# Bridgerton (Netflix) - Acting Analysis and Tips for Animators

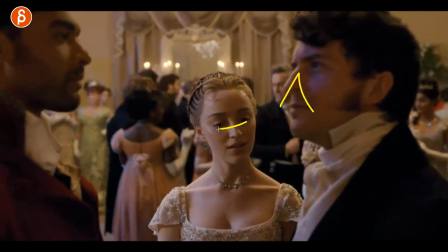(7:54)
follows the head you can see this every time he goes up and down look at her eyes and her head she's so focused and fixed on him
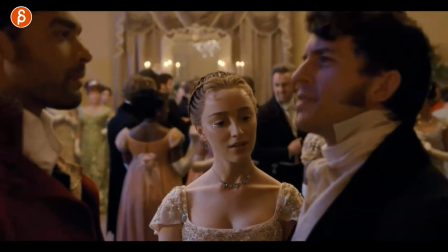(8:01)
then she realizes oh wait well i can do something else to draw attention to change this conversation eyes go down thinking and then over and you
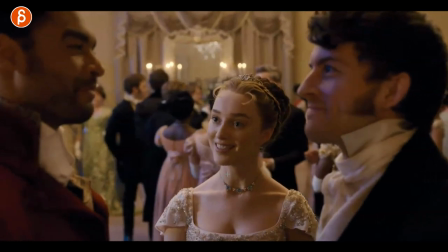(8:08)
can see that quick look of well and then she says something else you can see have a little bit of head accents and then that big one here just for
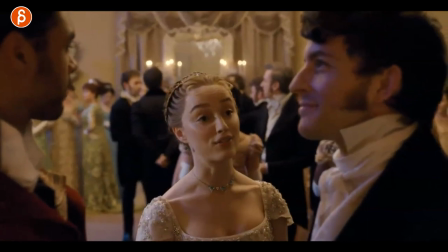(8:15)
contrast and she's a bit stiffer here but on purpose like well then she kind of makes fun of him kind of but you
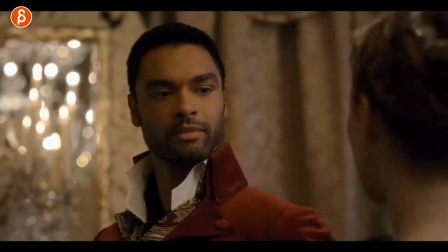(8:21)
know it's and then you have this turn here a bit of a slower turn just kind of cuts right at the end and then at the end of that little
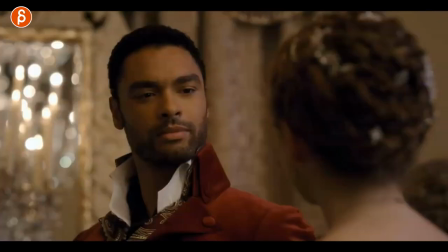(8:28)
that little thing with the eyebrows so why am I showing you all of this you can see his little slow turn here the
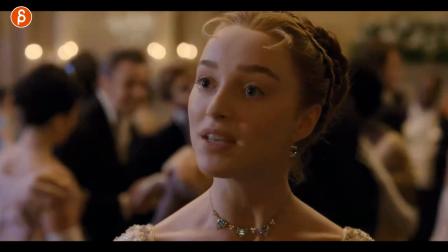(8:34)
main thing besides this cute little eyebrow thing here where she says something it has a little accent of haha yep I said it it's very subtle it's very cool and the reason I'm showing this is this so imagine you have someone where or you hear something where your character is looking over but it's kind of like I don't care it might just be a whatever kind of very loose where your head kind of goes whatever you can exaggerate big arcs and you have an overshoot with the body but imagine now that the character hears something that is very interesting or important whatever it is then your character would turn like this again in whatever way it's however you want to animate but my point is that the way you end that move is going to be more of an ease in and more of a decided i'm going to stop now because i am interested in this versus i don't care what is that it's just a slight difference between an overshoot and an easing into a more fixed ending of a pose and a posture. Again, that can signal more interest, less interest. It's very subtle, but I like those little things. I'm a big fan of head accents, including little facial tics here. But again, for me, it's always any movement your character makes. How does your character end the move? How does a character get out of a pose, get into a pose? All of that, the timing, you need like little frames. How do you overshoot or not? Tells us something about the character. Now we're supposed to feel about the character. And I love that stuff. And this was all just episode one. This is an ensemble piece, lots of characters, so I highly recommend you watch the show with a ton to take out. Not that it's crazy in terms of spoilers, but this is mainly episode one. So the next ones are just short little things from other episodes without spoilers. But again, lots of dissects, so watch the show if you're into character stuff and looks and just lots of pantomime and intrigue and anyway, let's continue.
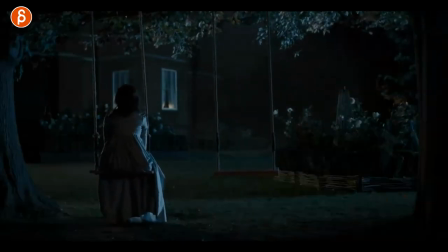(10:10)
This one is all about posture change. She is smoking, hiding there and then as she is hearing her brother's voice, she tightens. and it's again all about contrast lots of movement you see the swinging here and then she hears the voice
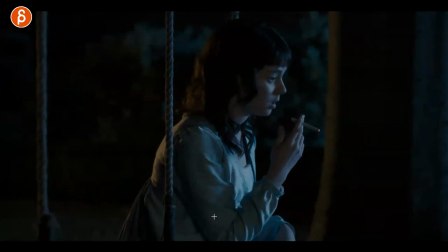(10:22)
she hears her name being called and then she tightens and then she realizes who it is like oh you can see this and this is a subtle thing i mean not super subtle but this is something for you to think about how is your character's posture is it straight is it curve whatever at what point can you do a reversal how can you signify without anything huge in the face without
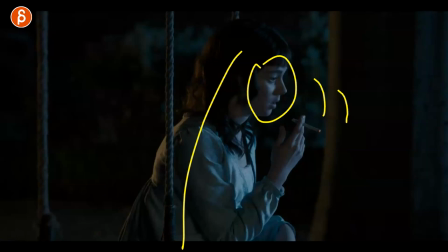(10:41)
the help of audio how can you show a change in the character's headspace are they exhausted are they are they
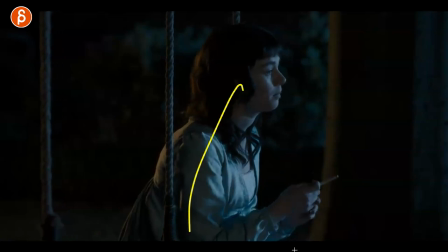(10:50)
annoyed are they necessarily concerned all those things just in the line of action and the body posture so just don't forget that it's a simple thing but i just wanted to point that
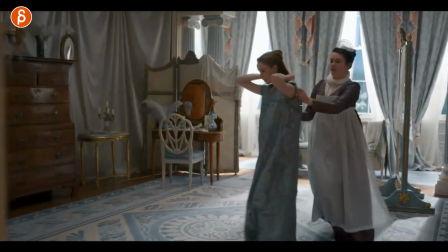(10:58)
out quickly here this one i want to show you just because of the help doing all of this i like the idea of this character moving
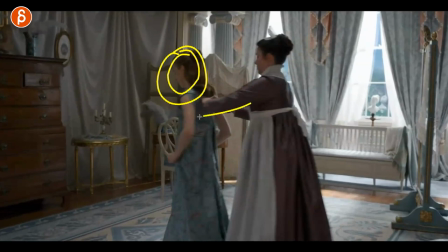(11:05)
around and not that she's you know she's very preoccupied she's usually they're very friendly it's not that she's rude but she does her thing and just constantly
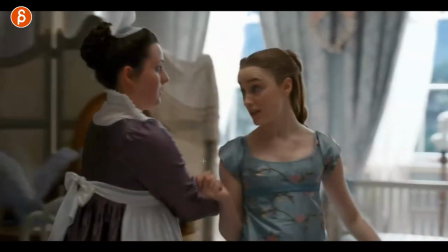(11:11)
moves around not really conscious of her in the back and all of this she always has to readjust and i like that she is
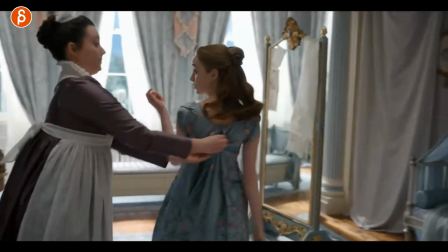(11:18)
driving the motion she's just kind of i gotta constantly follow and do things you can see that back and forth i like how clean poses you have on this
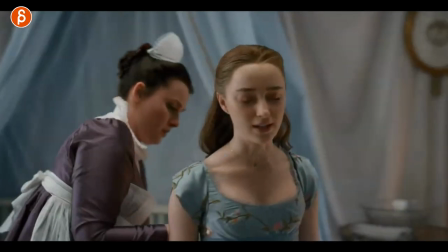(11:25)
frame exactly but i like that idea that a character is attending to someone and then this character is doing whatever they want and that character has to react i think this to me is a really interesting
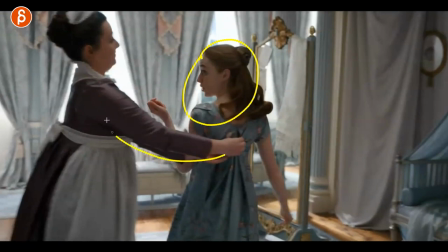(11:36)
contrast in body mechanics right you have the driving force there and that person's kind of I like the drag overlap in a way, but they still have their own thing.
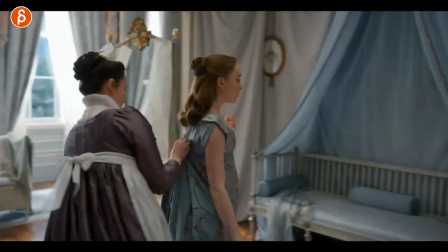(11:43)
They still have to react to this, but I like that back and forth. I like that dynamic between those two characters and just the idea of that.
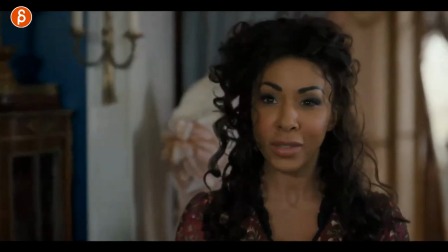(11:50)
This one is all about facial dissipation. So Ashley says, I guarantee you that nothing's happening here, and she says it right here.
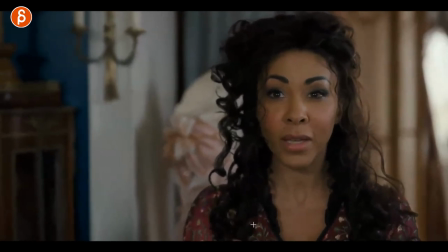(11:56)
So let's go forward, and she goes... That one.